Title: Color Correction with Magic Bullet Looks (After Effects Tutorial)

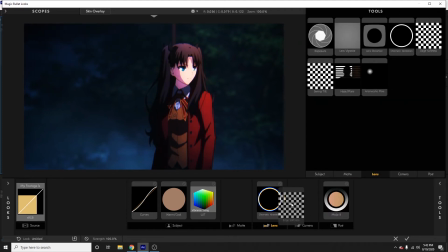7:16 and then another thing we can do with lens is that we can drag out edge softness so edge softness you can use it to
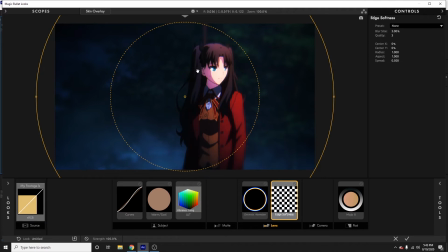7:25 almost focus in on a certain subject which is what i'm going to do in this demonstration but also if you're trying to add like some motion blur almost like if you got a fast clip but maybe you shot it in a high frame rate and you don't want to lower that frame rate and post you can
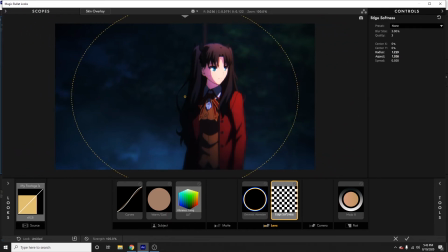7:41 drag your aspect and radius kind of out like that and add some at edge softness to the side if you're going for almost like a dreamlike look you can do some of that but what i like to do is for this demonstration i want to basically focus in on this character
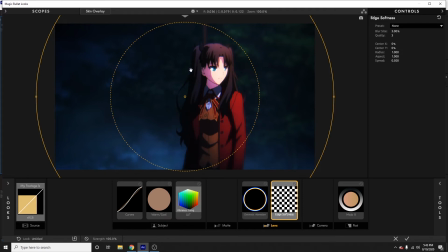8:01 right here and kind of get rid of all the leaves and stuff around her so i'm just gonna drag it just like that change the aspect kind of just fit her body a bit more and now you can see
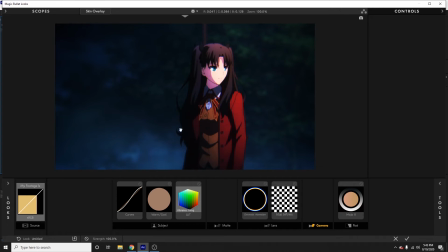8:18 when it's toggled when i have that effect applied all of this stuff around her is kind of out of like out of focus you see brings it in focus without it almost just looks like the camera's focusing in on her so that's a really cool effect and out of all the tutorials I've never seen people use it the
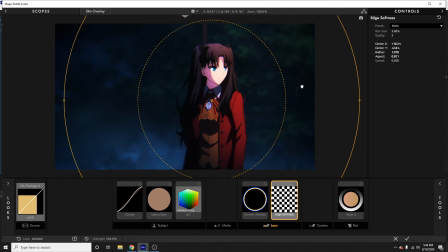8:37 way I use it I'm not saying like I invented that shit you know but that's a really really fun use for the edge softness tool next thing we're
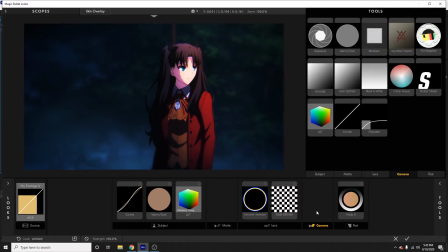8:47 gonna do the two-strip process this
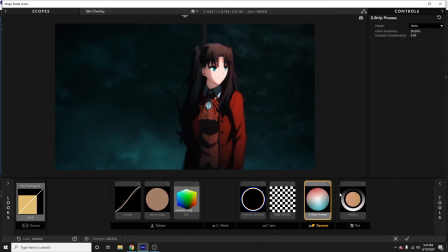8:52 is a really really popular look in a lot of anime music videos I'm gonna toggle all of our other effects turn them all off except for curves and
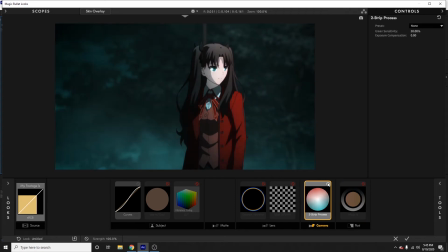9:03 basically this two-strip process it brings out all of the greens and the reds in your footage and if this is the kind of look you're going for you can pretty much just throw curves and a two-strip process on it and call it a day some people don't like this look because
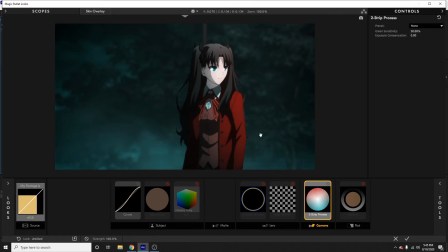9:22 it washes out all the colors except for the greens and the reds but then some people at the same time they like the kind of two-tone look the two color look um so i felt like it would almost be a sin not to show you guys the two strip process because
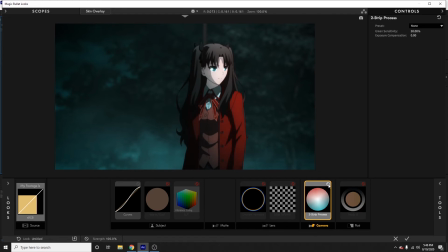9:38 i've used it in a quite quite a few amvs some popular amvs that i've made as well and people really like that look so if you ever wanted to know how to do that there you go besides that i'm going to turn everything else
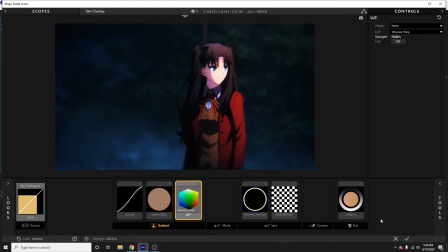9:50 back on now another really important effect I'm
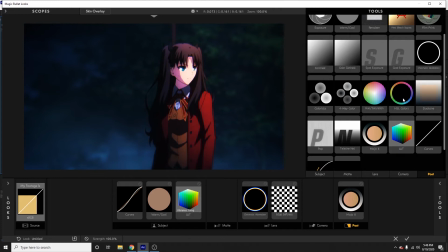9:55 gonna show you how to do or not effect but just tool to use is HSL colors right here what you do drag it down here now basically
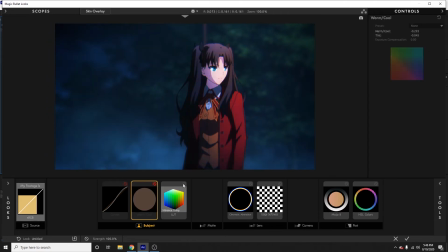10:04 if you're trying I'm gonna take all of our other effects off real quick just so I can show you this a bit better let's
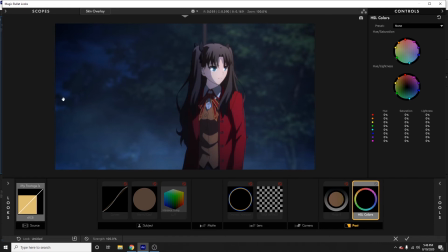10:13 say I don't like how much blue is in this scene right I kind of want to get rid of those all these blue make that blue not so overpowering i'm going to take my blue selector here and i'm going to drag it inward see that drag it inwards like that let
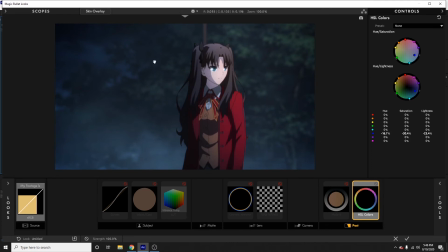10:30 me show you what it looks like before that's before that's after it kind of graze that blue out and i'll say i want to really make her jacket red i want to bring those reds out we're going to do the same thing with the red but we're gonna do the opposite of that drag it this way drag
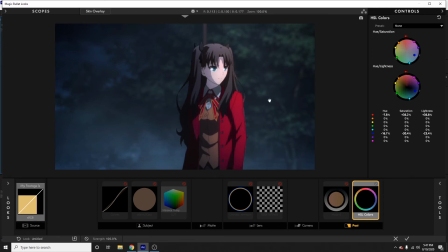10:48 it up you know what i mean so now that red is a lot more vibrant and those blues not so much and i'm gonna keep this for that for this video since i wanted to really be focused in on her um that's a look i'm going for there
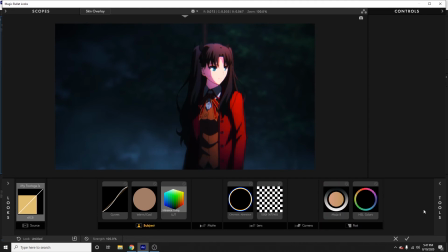11:05 you go now you see how that looks all right next thing i'm gonna do is i'm gonna go over here to mojo and i'm gonna crank this down to like 50